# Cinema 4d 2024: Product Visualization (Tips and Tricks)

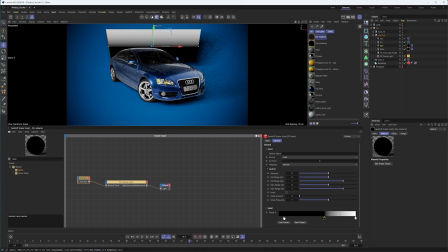[12:22]
In fact, maybe I want the darker part up top, since that is where, the top of that reflection is. And so that can soften just that part of our reflection there.
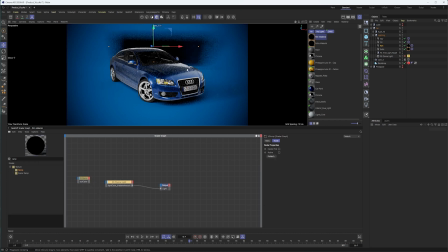[12:37]
And so once again, just kind of with it, without, notice how much that edge softens. And, just makes the light and the reflection a little bit less distracting. Also distracting is how visible that light is. So let's go ahead, uncheck that.
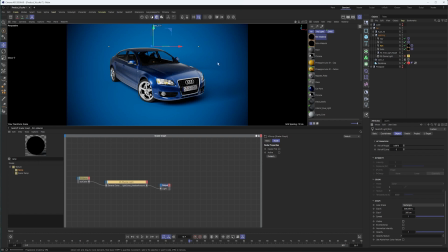[12:55]
And yeah, those are a few ways we can work with our area lights to make them look a little bit better.
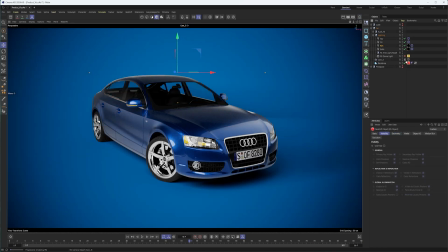[13:00]
And then lastly, if anyone's curious how I have kind of the background environment set up, I have a background set in my camera. All right, just kind of a ramp image. I'm a bit surprised we can't do something similar to what we did with the light, where we can add a material and have that piped in through here.
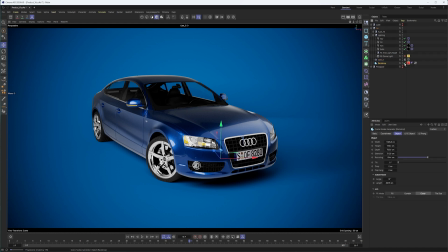[13:18]
Perhaps that's something Redshift will add at some point. And then I have a backdrop, okay, which, if I stop the renderer, we can see.
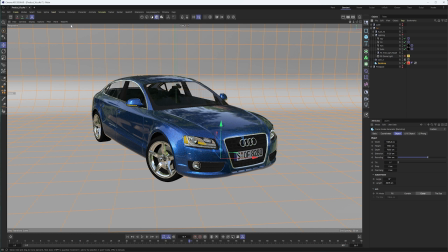[13:27]
Let's hide the lighting from our perspective view to simplify things. But what's really bringing this together here is the Redshift object tag.
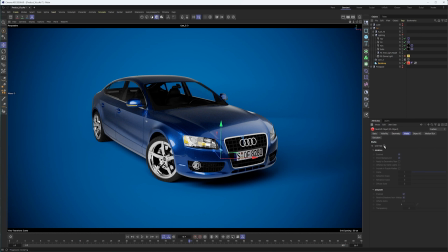[13:36]
And I've made a video about this in the past, but in the matte section here is really kind of where we're getting this to work. We're essentially just applying the shadows on our background, and it works pretty well. I think that rim light, I would need to change the size of it so we don't get quite as harsh shadows in the back there.
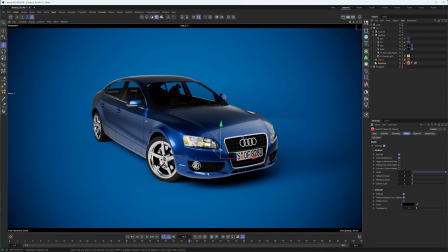[13:56]
But aside from that, this works very well and does give us kind of a seamless look in our render without having to, go to a compositing program.
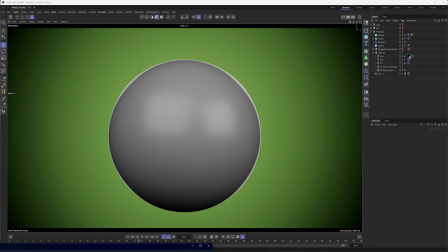[14:07]
Now, another thing that's quite common when it comes to working with product renders, especially if you're working with a 3-point light setup, would be to add some color to our lights. And if we were doing this in a more traditional route, we'd be adding some gels over the light. So, for instance, we could take our key light here and maybe make it a little warmer.
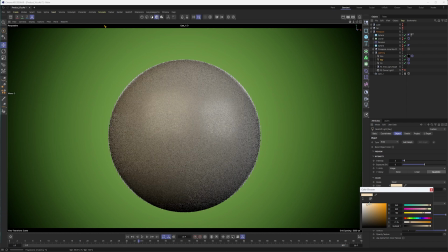[14:25]
Maybe that's a bit too warm, something like that. And then in the fill light, can make this a little bit cool. And while I definitely added too much of this to kind of overemphasize what this can do,
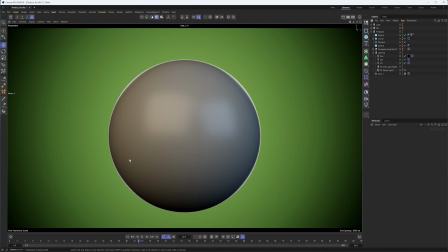[14:45]
I think this really does kind of change the way this image looks and perhaps makes your image look that much better. Now, I do want to be a bit careful here because I can see the reflections a bit on my light.
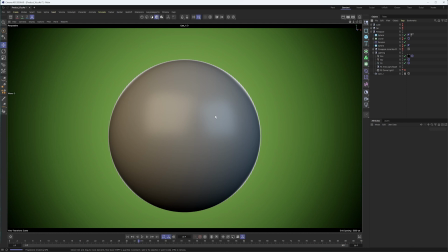[14:56]
So I may want to go back and, add some gobos, a texture, perhaps even just a ramp to soften that up a little bit as well. But I quickly wanted to touch on how much of an impact adding some color to our lights can enhance the way our image looks.
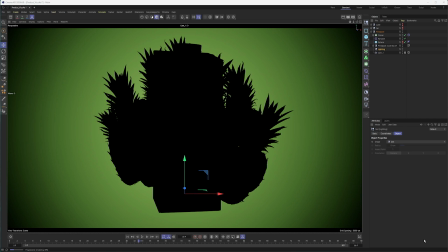[15:13]
Now, to kind of end this, what I wanted to do is go through and light, a simple product shot, give you an idea of how I would approach it so that you can do this in your own projects. I'm going to start by creating a dome light here, placing it inside of my null to stay organized.
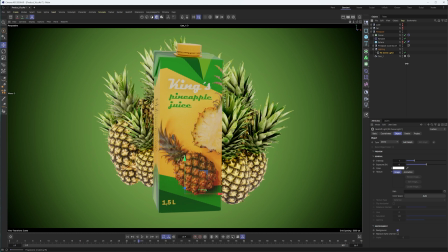[15:32]
And honestly, with, how we're going to be using this dome light, we probably don't need to load in an image.
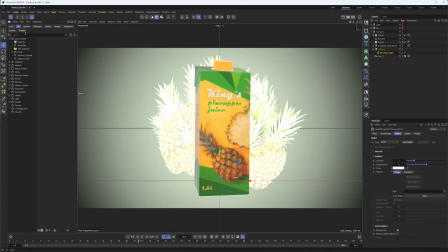[15:39]
I think a simple color would work just fine, but I'll load in that Studio 21, okay?
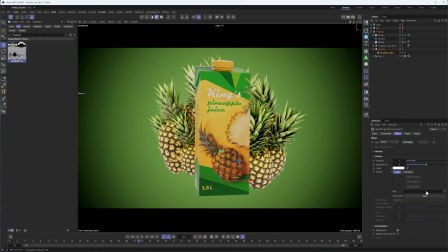[15:45]
Only because I know it's in the asset browser. Honestly, all these assets came from the asset browser.
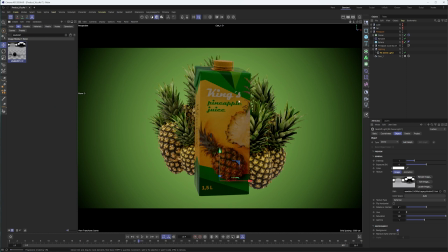[15:51]
So if this is something you wanted to kind of remake, you absolutely could. Now, I think I did have to convert some of these materials to Redshift materials. I think it was, can't remember if it was for the fruit or the pineapple juice here.
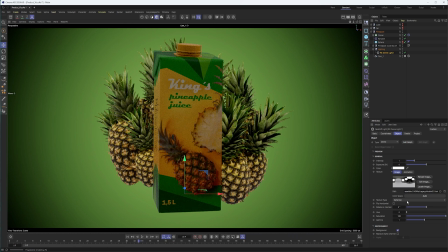[16:04]
But yeah, so that way you could kind of end up doing something similar. Once again, I'm going to rotate this to see if I can get something I like a little bit better. I'm not as concerned about the reflections here. The pineapple's pretty diffuse.
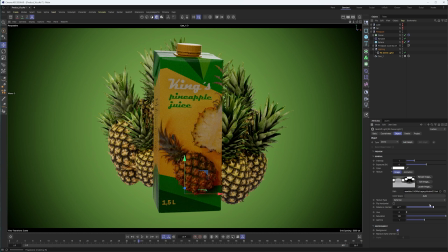[16:20]
There aren't too many strong reflections. The strong reflection up top there may be a bit much.